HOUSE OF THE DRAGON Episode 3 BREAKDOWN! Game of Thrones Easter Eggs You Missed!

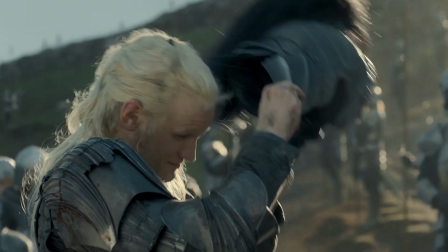18:15 But when Leonor suggests an offering of flesh to draw out Kragus from the caves, Daemon arrives in that moment and plops his dragon designed helmet on the table even though he hasn't made this
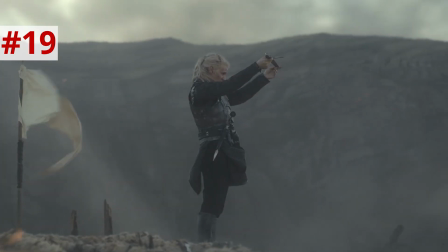18:24 decision yet he is going to end up volunteering himself as the bait and his helmet in this moment serves
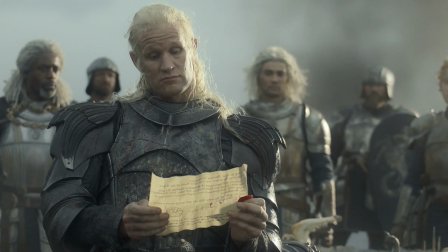18:28 as his figurine putting himself on the game board daemon reads the king's letter and then pummels the messenger adam and later we hear vaseris's voice over
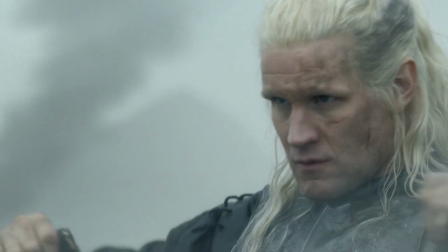18:35 reading it as daemon rose alone toward the shore so we realize that the only thing stopping him from doing this until now was just his pride he's
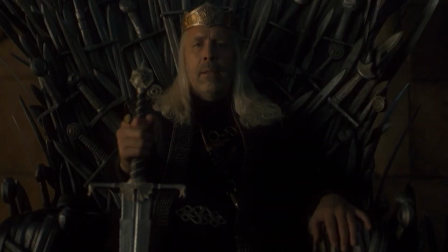18:42 only moving on to this last resort tactic because his brother is about to steal the victory from him as vaseris even said daemon would sooner
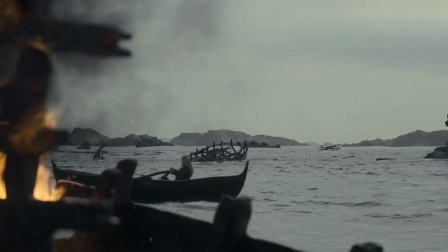18:48 die than let that happen and he's about to risk doing that and i love this shot of daemon rowing out from behind burning ship wreckage making it look
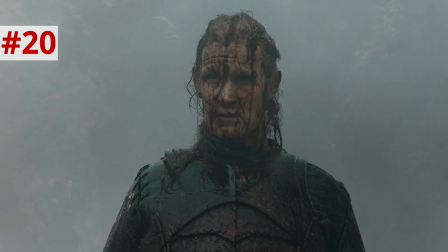18:55 as though he is emerging from the fire just another example of a targaryen in this episode being anointed from fire and blood now daemon appears to
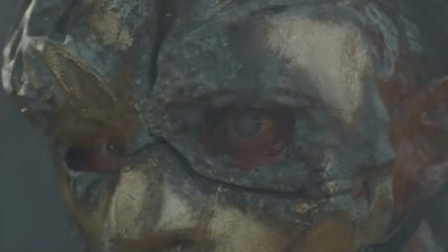19:02 surrender and craigus watches them with only one eye since that other eye has been rotted by the grayscale maybe that's why he had trouble seeing sea smoke
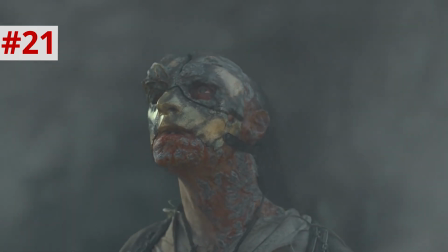19:09 and all that smoke and fog because he didn't forget he was searching the sky for those dragons it's just this dragon had a convenient color tone
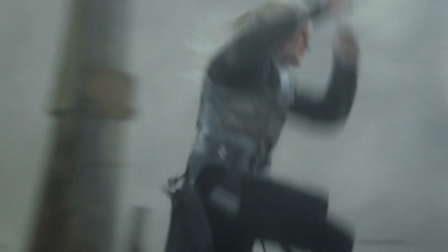19:15 to it daemon cuts through the triarchy men with the sword dark sister but eventually his plot armor runs out and he gets tripped up by one soldier
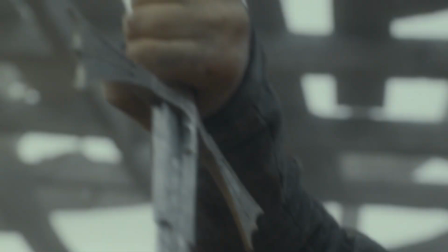19:21 and then plugged with a bunch of arrows. When he's pinned, we actually get a few extreme close-ups of Dark Sister's hilt. You can see how the crossguard forms outstretched dragon wings.
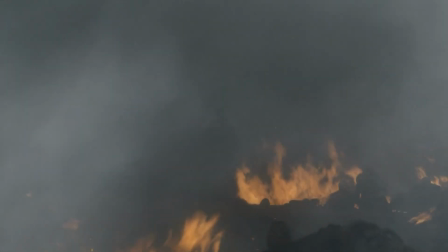19:28 I love all the little production design details of the show. As the screen fills with more and more smoke and fog, it masks the reveal of Sea Smoke,
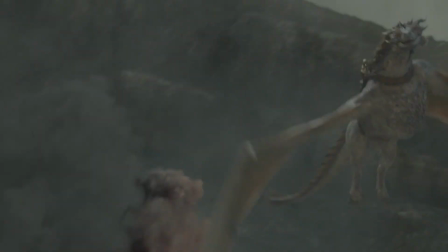19:34 Leonore's dragon, colored silver-gray, and releasing a roar that's actually pretty unlike the roars of Cyrax and Caraxes.
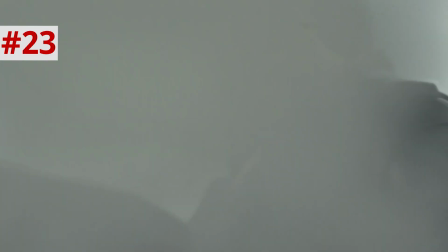19:40 I got it!
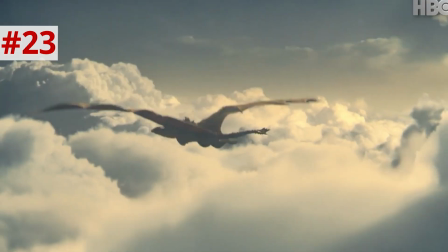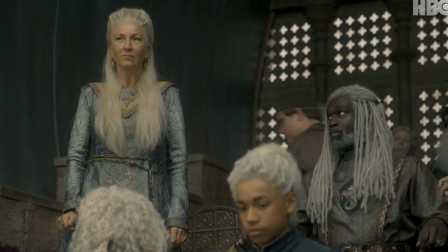19:48 Now, Leonore, remember, is the son of the Targaryen queen who never was, Rhaenys. and since she's a dragon rider her kids are dragon riders now sea smoke is a dragon is a bit younger and
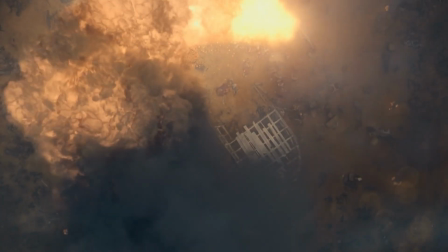19:57 is more targeted with its attacks notice how it breathes a perfect u-shape around daemon but doesn't torch
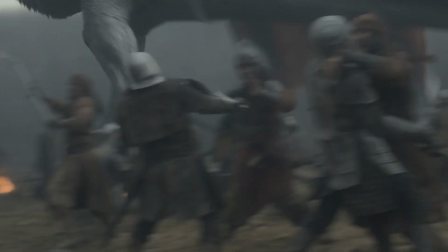20:02 him in particular whereas Caraxes just stomped a friendly earlier sea smoke even grabs four triarchy fighters from a melee mess including both sides and manages to avoid grabbing any of their own men it's kind of like blind reaching a bag of star bursts and pulling out four pinks what are the odds of
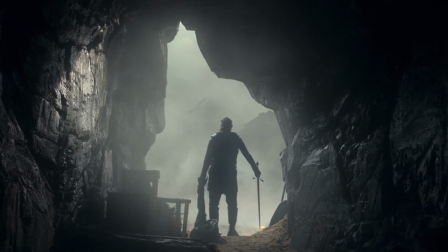20:16 that and daemon emerges from the cave with the top half of cragus's torso hopefully grabbing part of the skin that didn't have grayscale on it.
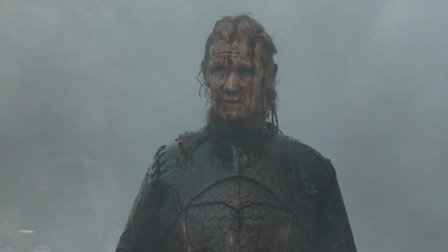20:22 But like his niece Rhaenyra, he is fully covered in blood of his hunted game, earning the loyalty and respect of all in sight.
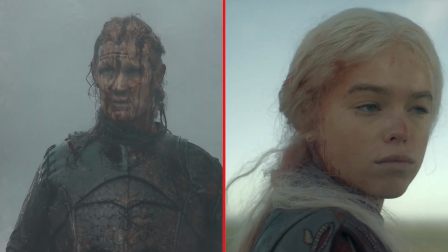20:28 Both Daemon and Rhaenyra, without any help from the king, have brought home the bacon and scored victories through fire and blood. But I will leave you with my favorite detail from this entire final sequence. It takes up 12 and a half minutes at the end of the episode.
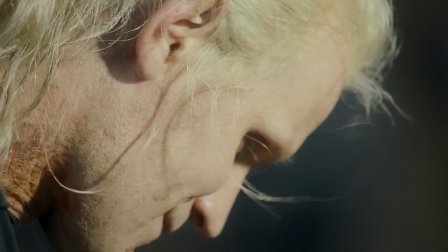20:38 Throughout all of this, Matt Smith never utters a single word of dialogue. All of his emotions he conveys through his face and his physicality.
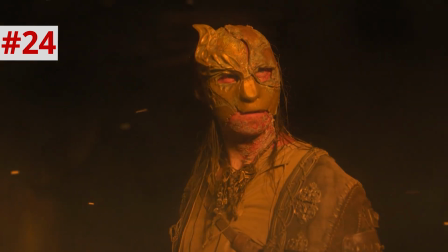20:46 In fact, the last line that he spoke in this episode was in the opening scene when he called out Kragus from the caves. It's almost like he was letting that reverberate until the man was able to accomplish his task. Thank you so much for watching these analyses. I really try to dig into the visual details and symbolism. So for all of you so patient and willing to wait a day or two longer, please, please, please do me a favor and share these videos with everyone you know who watches House of the Dragon. I'm really just trying to enhance everyone's viewing experience. And again, thank you for joining me every week as we do that. You can follow me on TikTok, Instagram, and Twitter at EAVAS. Subscribe to New Rockstars for more analysis of everything you love. Thanks for watching. Bye.